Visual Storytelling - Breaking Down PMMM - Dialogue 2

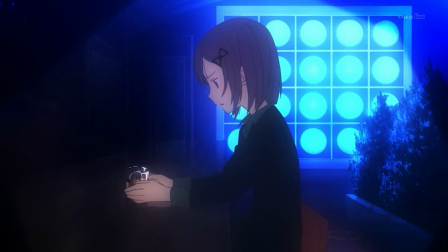(8:12)
They can affect the magical girl, provide general help and guidance and things like that, but for the specific issues, for the acts of the plot, that is a trouble for the magical girl to solve by themselves,
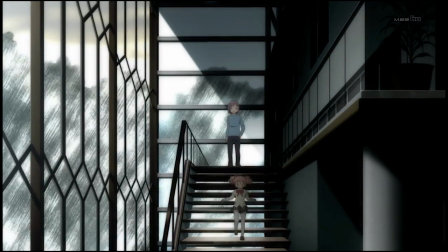(8:28)
or in sharing with the others who are involved in it. it's kind of like a model car derby or something your chow garden races once you as the parent have constructed the person as best they can you can only arm them with the ability to handle the things that'll come up in their
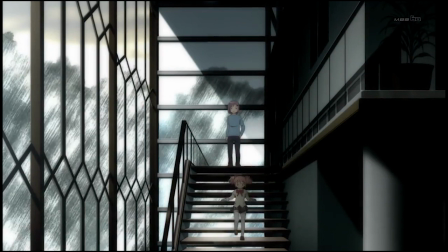(8:45)
lives themselves you can't handle everything for them that's kind of junko's major issue over the course of the show it's real it's tangible it's not something
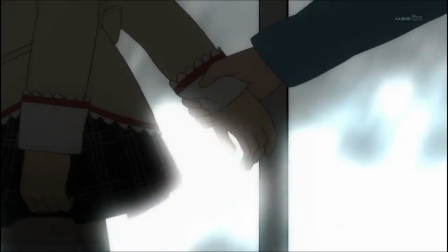(8:54)
you can fight against but junko's personality is one that kind of has trouble letting go of that And I think the reason that the character of Junko has this personality, or that she was given this personality by Geno Robuchi, is so that we can talk about that kind of thematic triumph of faith,
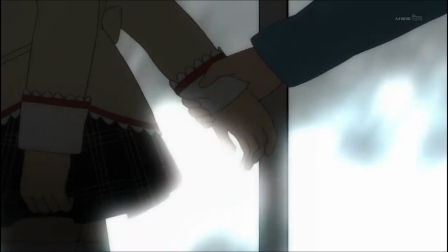(9:11)
hope, and love, compassion, and understanding, and all that jazz over the raw logic. But also to very much, to the viewer, obfuscate where the show is going to go.
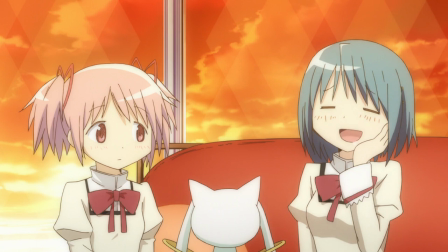(9:23)
If you talk about wishes on the scale of how much they affect or how much good they do unto the world, then Sayaka and Madoka's mom and Kyoko's wishes are very small, you know, mommies too, but that was a different circumstance. They're very contained.
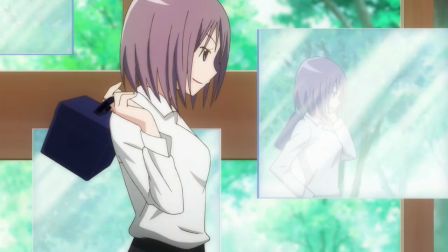(9:40)
And I think setting this up early with Madoka's mom is very good for the course of the wishes that we are going to see played out in this series, but also for the course of this episode. Indeed, that's what Sayaka is going to be talking about later on, right?
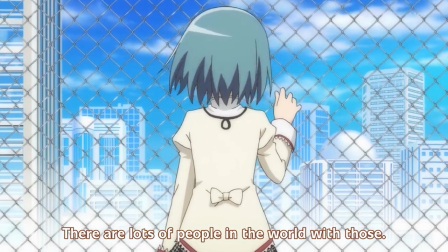(9:56)
There's a really great thing that I like to point out whenever I can called Harry Potter and the Methods of Rationality.
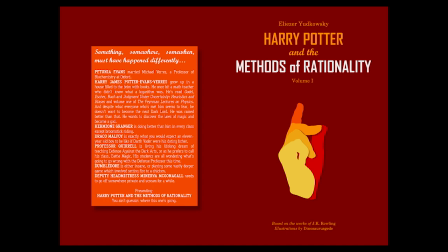(10:02)
It's a complete work, a book, a fan-made, and you can read it for free on the internet. But the premise is just what if Harry Potter was entirely rational? If he was raised by an Oxford professor and was like a little Spock. And the premise is sort of the same as what Madoka is asking Junko in this scene.
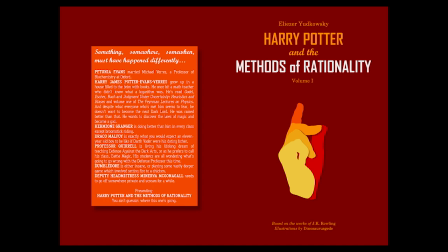(10:20)
If you had virtually unlimited power, what would you choose to do with it?
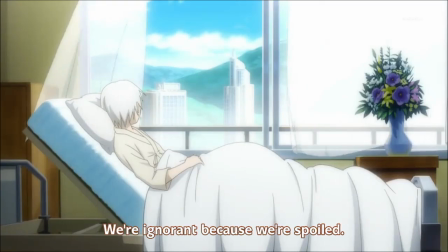(10:25)
And it really comes down to this same issue here that Sayaka and Junko and whoever else kind of struggle with. How broad can you make your perspective on doing something good? In the end, you get to these kind of high-minded concepts of removing aging, removing death.
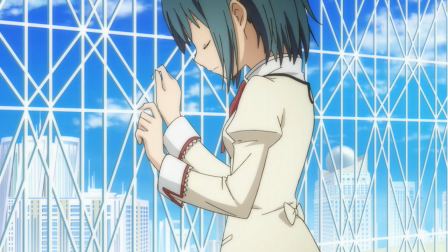(10:43)
But that's so abstracted it's so hard for anyone to really relate to that and that's kind of where Madoka is as a character for these next two
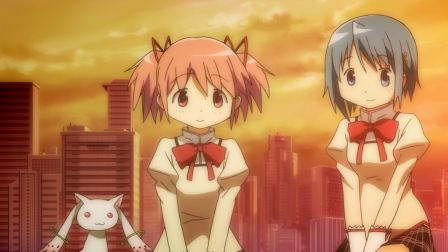(10:52)
episodes and to the show's credit with Sayaka's upcoming monologue and mommy's warnings that's where the viewer is too but to close out this scene we're just
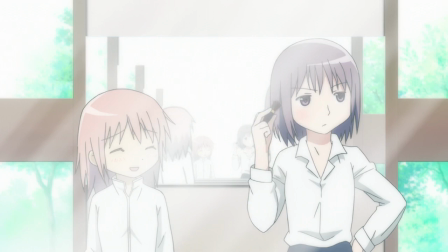(11:01)
gonna see that Junko is gonna be no help in that type of thing she's an assertive business woman not a philosopher or a magical girl goddess finally before we move on one last little bit here Q-Bay is relaxing in the water.
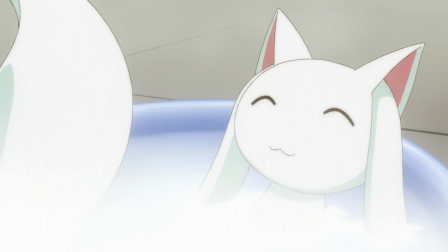(11:16)
This is a disarming shot for the viewer, implying that Q-Bay takes pleasure and has emotions and feels happiness. While technically it may, we don't know the hygiene rituals of the incubator race, nor do we care, what's most unsettling seeing this now,
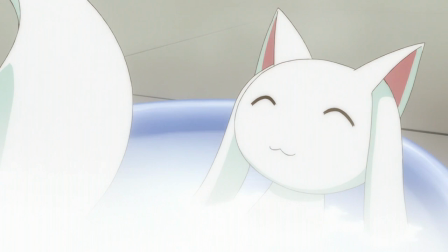(11:31)
knowing what happens later in the show, is that its mouth betrays what its intentions are.